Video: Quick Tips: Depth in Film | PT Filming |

By my pillow.
Alright, so today's episode, we're going to talk about death. Yeah, that back there.
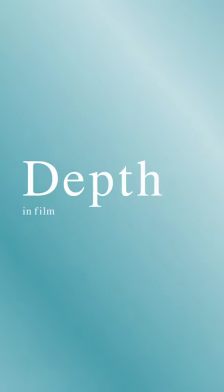[0:26]
All right, let's talk about death in film. Okay. So, not to be confused with depth of field, which definitely can be used as a creative sense, right? But we're going to just focus on depth in film. Simply put it, it's the way you add layers to your shot to create a more three-dimensional shot. Right? So, let's take a look at an example real quick. As you can see, you got me in the midground.
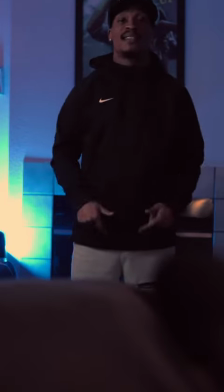[0:55]
In the foreground, you got the edge of the couch. And behind that, you have the lights, the wall, and some whatever you want to call it, the far background.
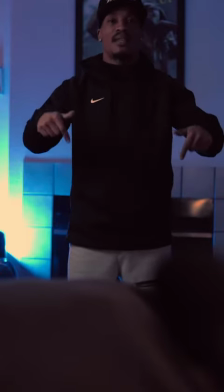[1:06]
Basically, we're taking a flat image and we're creating depth by taking me out of the foreground and placing me in the midground. And we can even add even more of an interesting style by adding some action in both areas.
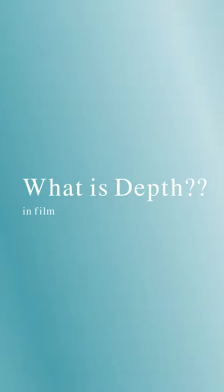[1:23]
So, what is depth? So let's take this shot for example.
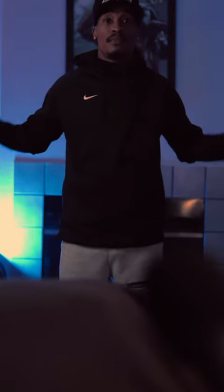[1:29]
You have me in the midground, surrounded by some pretty flowers. In the foreground, you have the couch. Well, the edge of the couch. And in the background, you have the lights and the wall.
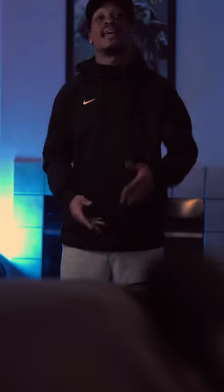[1:43]
If I were to add action within this area and within the foreground, it would create a more cinematic, interesting shot.
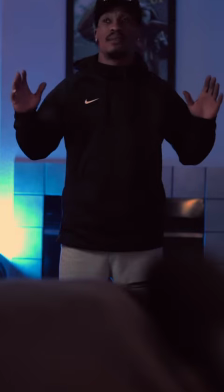[1:51]
Whereas if I were just, well, against the wall, wouldn't be very interesting. Simply put it, adding layers to your shot. This creates a more cinematic, interesting, more relatable style. This gives your shot a more cinematic feel. Simply put it, if you are a beginning filmmaker and you want to figure out a way to make a shot, you know, more cinematic, more interesting, add depth. Simple.